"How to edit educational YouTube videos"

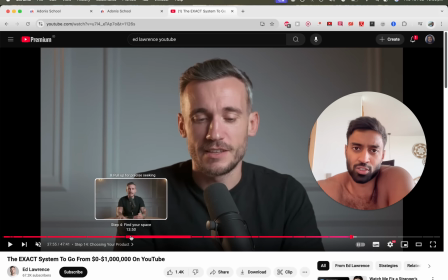0:00 So boys, so many of us are starting to get editors for our video, which I think is a good thing to do.
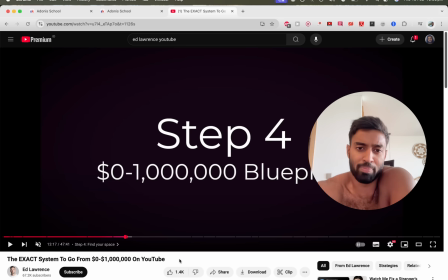0:06 It's a good investment to make. And so I want to explain to you what the best kind of editing is for our videos. So all of us here are doing like educational videos where we're trying to give value to a certain avatar, a certain niche, so that we can send them to like an educational product.
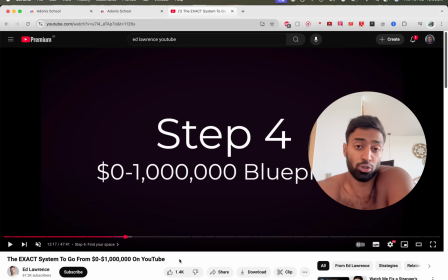0:21 So there's a way to edit which most YouTubers have done in the past, which is where you're trying to edit to increase retention. And the way you do that is through like brain rot editing. And the sort of biggest version of that is like half screen talking head video and half screen fucking Subway Surfers GTA gameplay.
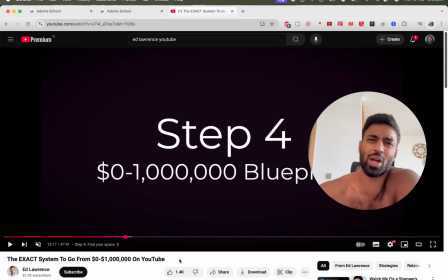0:38 As we all know, that's retarded, right? So what's the way to edit for an educational video? It's how this video shows you basically the best example, where what we'll say is it's a lot of text-based edits, where you've got stuff on screen like this that comes up, every step he's going through,
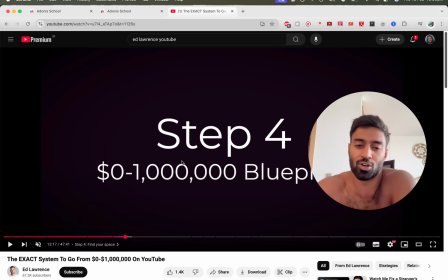0:55 it comes up with like, step 3, step 4. It constantly reminds you what we're doing. I know that seems so basic, but I'm telling you, so many people have got such shit attention spans that if you're going over like point number 1, track your macros, step number 2, check your weight every day, having just a bit of text on screen which says like step 2, building your dream physique or something,
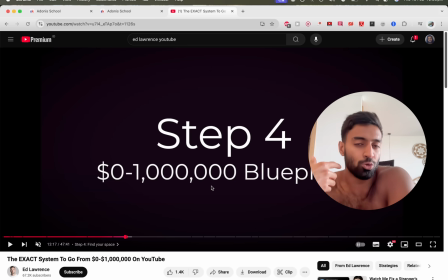1:15 that just kind of like gives the viewer who's just went AFK with his shitty attention span, it kind of soothes him to show, oh yeah, this is the video I clicked on, yeah, makes sense. Have a look at some other of these edits that he's got. So like he's got some graphics on the screen and some text-based things.
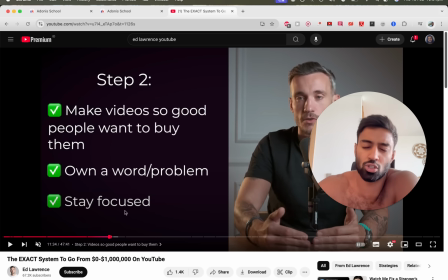1:32 Just see how no one would complain about this. No one would complain saying, this is brain rot editing. I hate the edits. No one would say that because this editing genuinely is adding to the knowledge we're getting. Now, this editing might not increase the retention of this video.
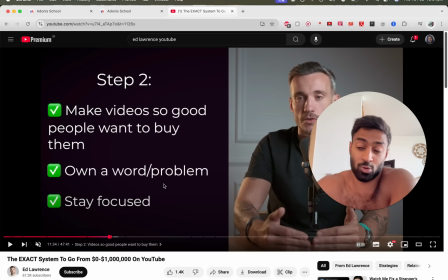1:47 This is why you can't trust Mr. Beast, because when he gives advice on YouTube, it's all about the retention and the click-through rate. He's trying to attract retards. We're trying to attract people by giving them such valuable education that they want to buy from us.
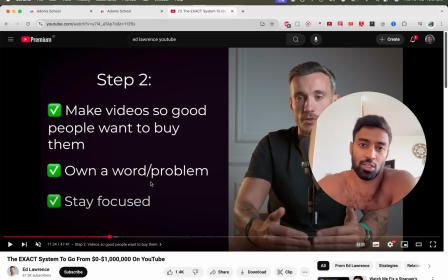2:00 That's how this kind of editing won't change any of your metrics. It won't give you more views, retention, anything like that. But anyone who's like a good student will like you more because you've given them like a text-based edit that isn't attention grabbing.
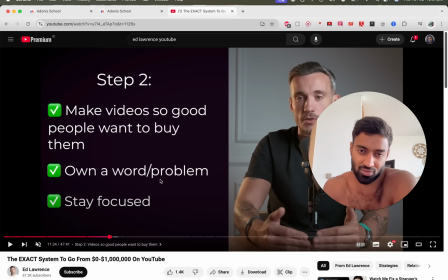2:15 But anyone who's actually like studying your video to try and get some advice from you will actually appreciate that you've got like some text-based edits like this.
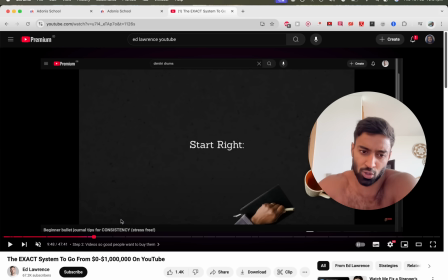2:23 Have a look at some more. Like obviously he's got a bit of B-roll when he's talking about like this YouTube channel, so he'll have a little screenshot of that.
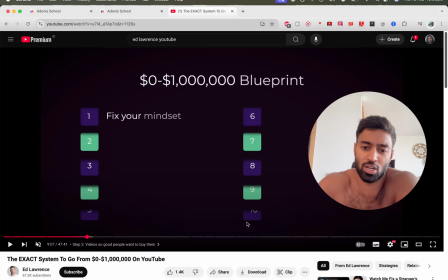2:29 That's fine. Just see stuff like this where he's gonna have like the steps that we're going through, and so over and over he keeps adding to this little picture.
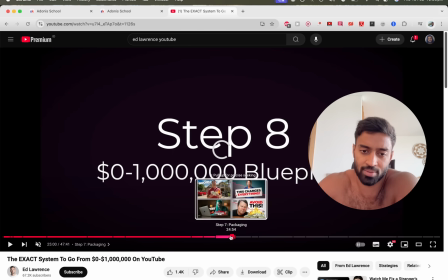2:37 Let me see if I can get it for you.
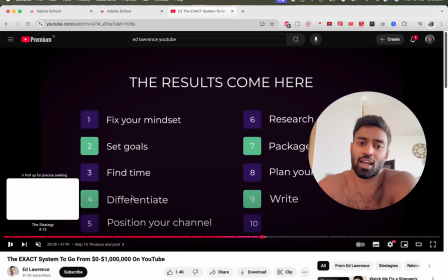2:43 Yeah, right here. He keeps adding to this little picture as time goes on because people's brain just keeps going AFK.
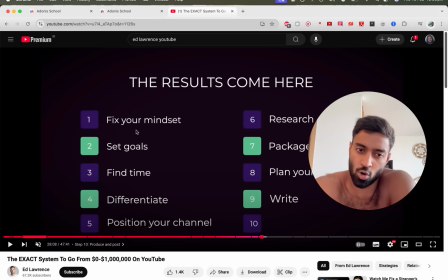2:50 They forget what they're watching. And when you have something like this, which like, it starts with just one and everything else is blank and it kind of adds on and on and on, you kind of like, you're getting this like nice healthy dopamine, which is like, oh yeah, sure. Like, okay, right. I wonder what the next one's going to be, whatever. So have a look at this as well. I think this stuff is awesome.
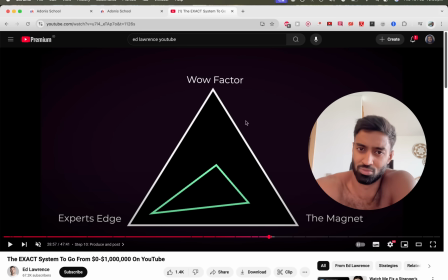3:09 See, like he's added this like graphic. Just see how this is just perfect. Now look, he didn't need to add this graphic, right? His editor didn't need to add this in. He could have just explained, with his hands, like there's 3 things. There's the wow factor, the magnet, the expert's edge. But by adding this kind of graphic, just see how it adds to the education.
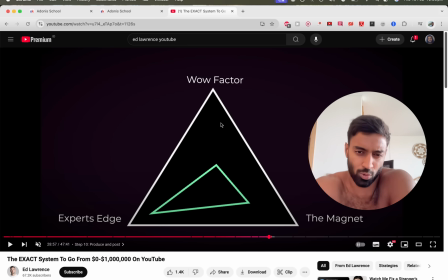3:28 Just see how it, like, if you're a good student for this video, you're watching it thinking like, oh yeah, okay, like your brain kind of like works well. You're thinking, okay, that's where we want to be, whatever. So you can do this with whether you get a video editor and you send them this exact video,
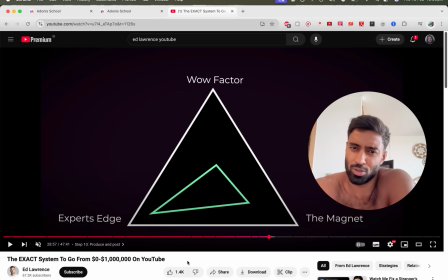3:41 just search for it on YouTube. Send them that video and tell them, okay, this is the way I want you to edit, add like a lot of text-based things that add to the video. If I'm ever making a list or something, if I'm going through steps, have it like this, like step number whatever with the topic that we're talking about,
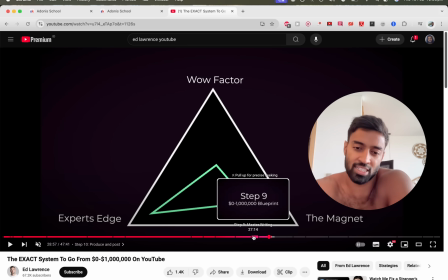3:56 like building an aesthetic physique, step 9 of getting to day 50 of no fat, whatever. Constantly through the video, which kind of reminds the viewer like what they're watching.
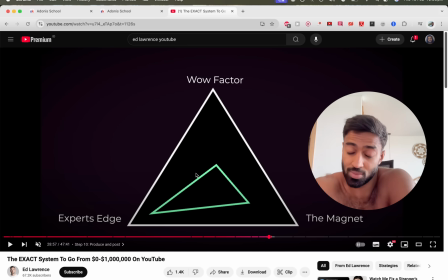4:06 And some graphics like this, whether the editor draws them, whether you find them online and you just kind of add them in, maybe you even draw them, right? Imagine how wholesome it'll be to see like we grab a piece of paper, we draw something, and then we have that come up on screen.
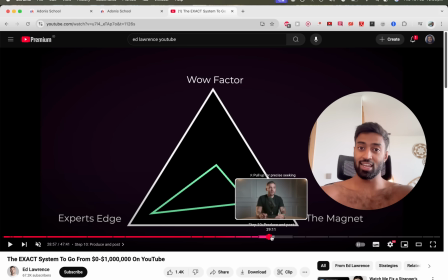4:21 It very much adds to the education. Like many of you have said, you really like the lectures where I draw stuff because it just kind of helps you to like comprehend something. So it doesn't need to be high production. See how this is very clean and high quality.
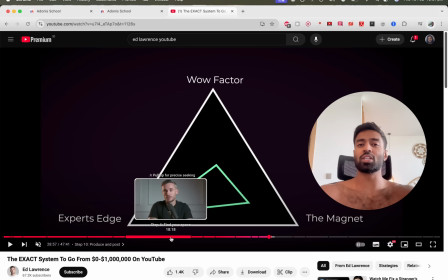4:34 It doesn't need to be like that. You still, of course, you want it to look nice, but it doesn't have to be like as sort of clean as this. It could be a scrappy picture that you've drawn, but when you add that over the screen, do you see how that would add to our education? If we're talking about a habit tracker, for example, just see how having a picture of your habit tracker would make sense.
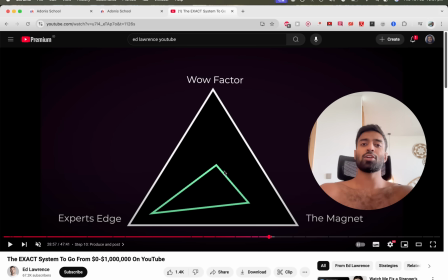4:54 It's like, that's such a nice edit to add in. compared to what a lot of editing has been like, which is getting phased out, which is like retention, entertaining edits that can boost views and retention,
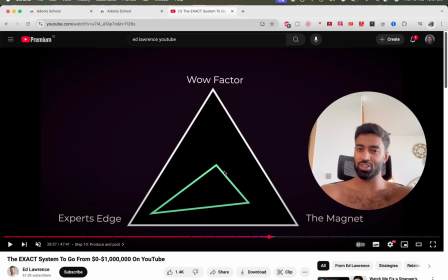5:08 but you're often attracting retards who aren't there for the education. So you want to keep those down to a minimal. You want to preferably find an editor who understands your humor, for example, and he can add something funny in. He can add like a little meme when you're talking about something, whatever.
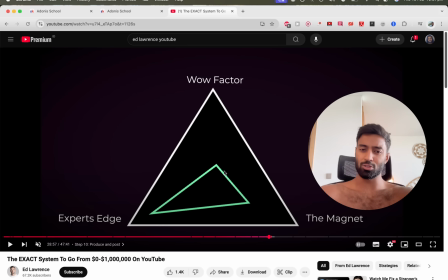5:23 But you want to keep the sort of brain rot editing down to a minimal, and you want to have more of this sort of educational,
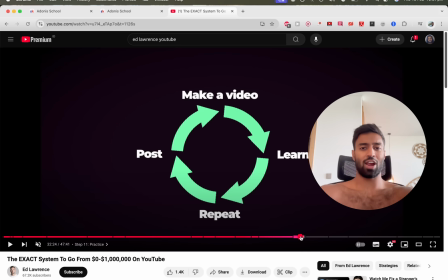5:29 knowledgeable editing with like graphs, text, those kinds of things.
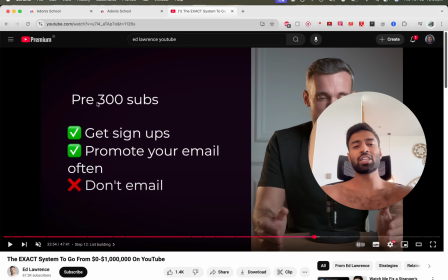5:34 Just see, look, do you see how like he wouldn't actually need to have this, right? He can just say this. But if you have this on screen as he says this, it just kind of like, it's nice to kind of read a step-by-step thing that he's talking about right now.
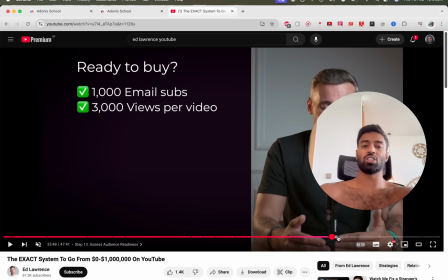5:48 This is like a very nice level of editing, which is, it's quite plain as well. It's not like we've edited his voice.
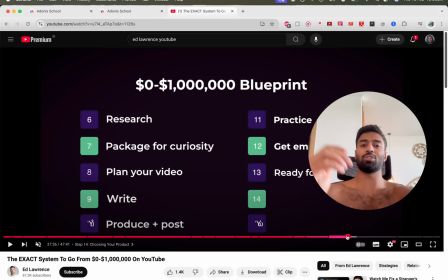5:54 It's not like there's random sound effects with like fucking,
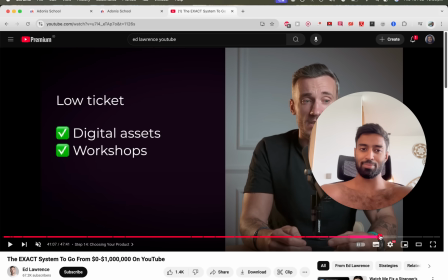5:57 hit markers from Call of Duty or some shit like that, Mr. Beast's face, or it's, some explosions or whatever.
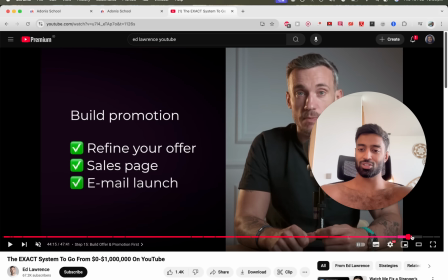6:03 You don't need that shit. There's just like a bit of text on the screen like this makes the video feel like really professional.
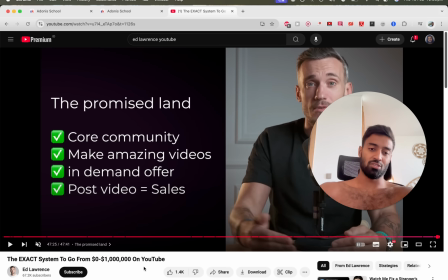6:09 So whether you're editing yourself or you're about to get an editor, taking a few screenshots from what you can see here and adding what we'll call from now on like educational editing or like text-based editing, that's what we want to see in some of our YouTube videos. Now, you don't need to have editing.
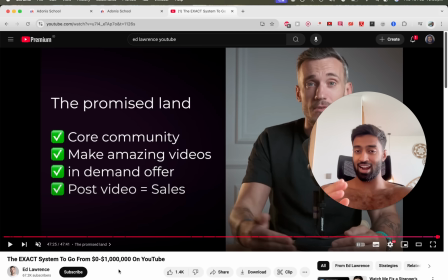6:27 If you want to go just unedited the way that I do on my advanced channel, by all means go ahead.
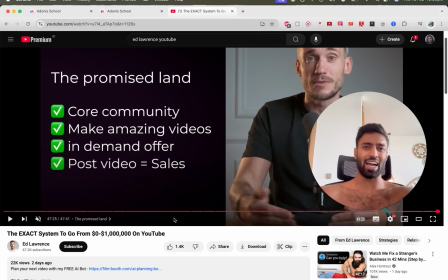6:32 But when you do want your video to be like a bit more higher production and you're willing to invest into it, whether it's with your time or with
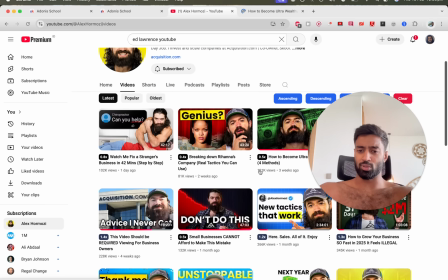6:40 like some editor, it makes sense. Let me just show you another example which I've seen from like some Hormozi videos recently.
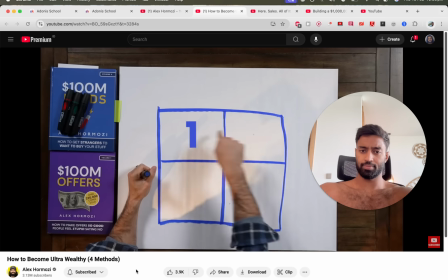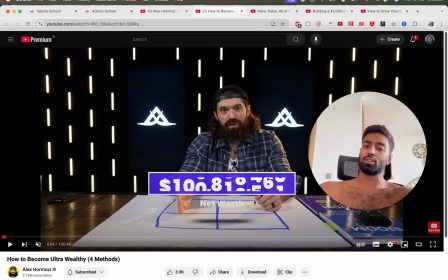6:53 See how like the number comes up on screen.
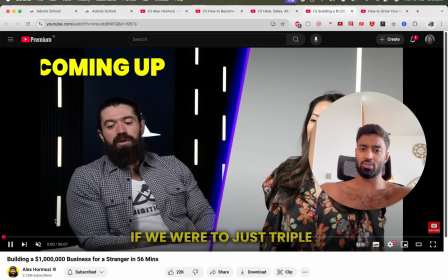7:00 Hormozi's been going a bit more like brain rot recently, but like some captions make sense.
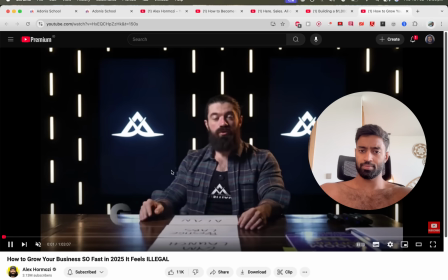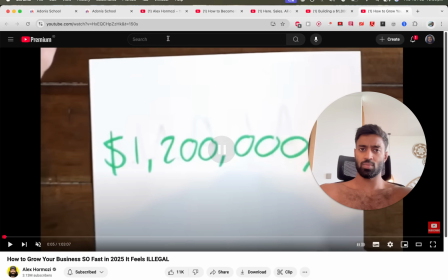7:12 Yeah, let me show you.
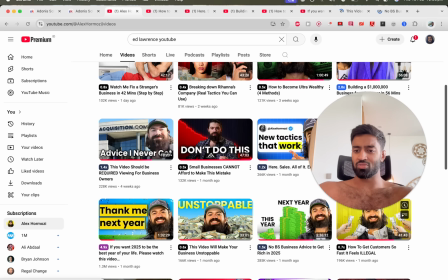7:16 Problem with Hormozi is he's become friends with Mr. Beast, so his videos have, in my opinion, have gotten kind of worse recently because there is like this.
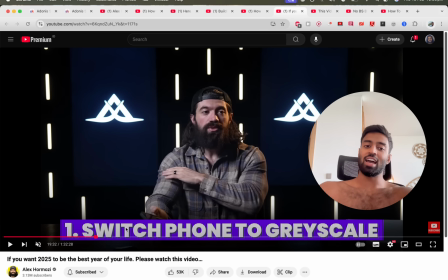7:23 Just see how he's talking about some tips, whatever, and on the screen says what tip he's talking about.
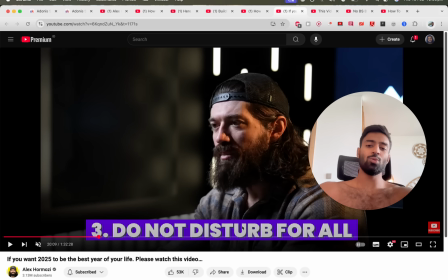7:30 That's like an edit. That's not going to increase retention or get more views. But anyone who is like a good student who values the education, which by the way, they're the type of people who will buy your program, they're going to like enjoy some edits like this because this adds to the education.
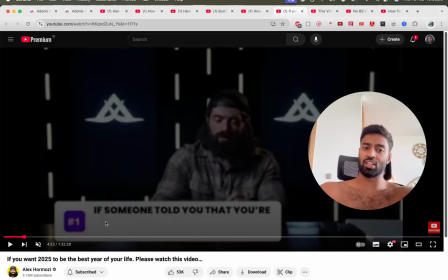7:45 Let's have another one. Like sometimes he's talking and just see like text-based edit pops up on screen.
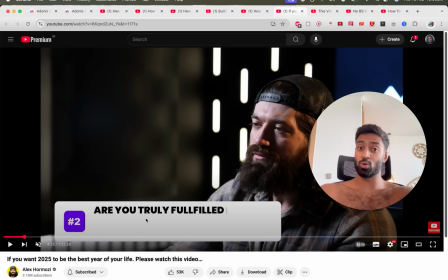7:51 Not essential, so you don't have to do this, but when you do have the potential investment, for an editor or so, having something like this come up just adds to the video.
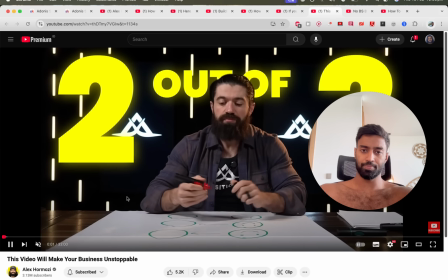8:02 Let's do one more example. Again, see how it's text-based?
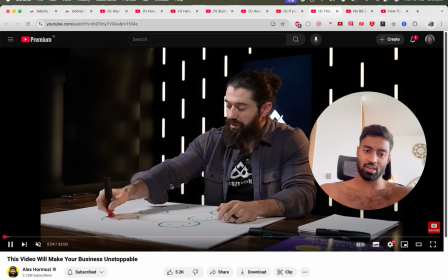8:06 This is a bit more like brain rot style with, it's like flashy text colors, and it's probably got some sound effects, whatever.
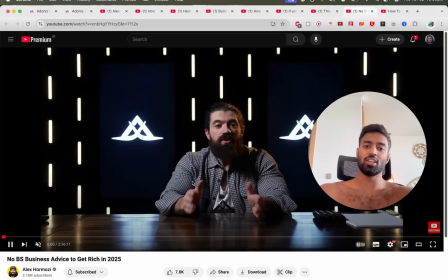8:13 But yeah.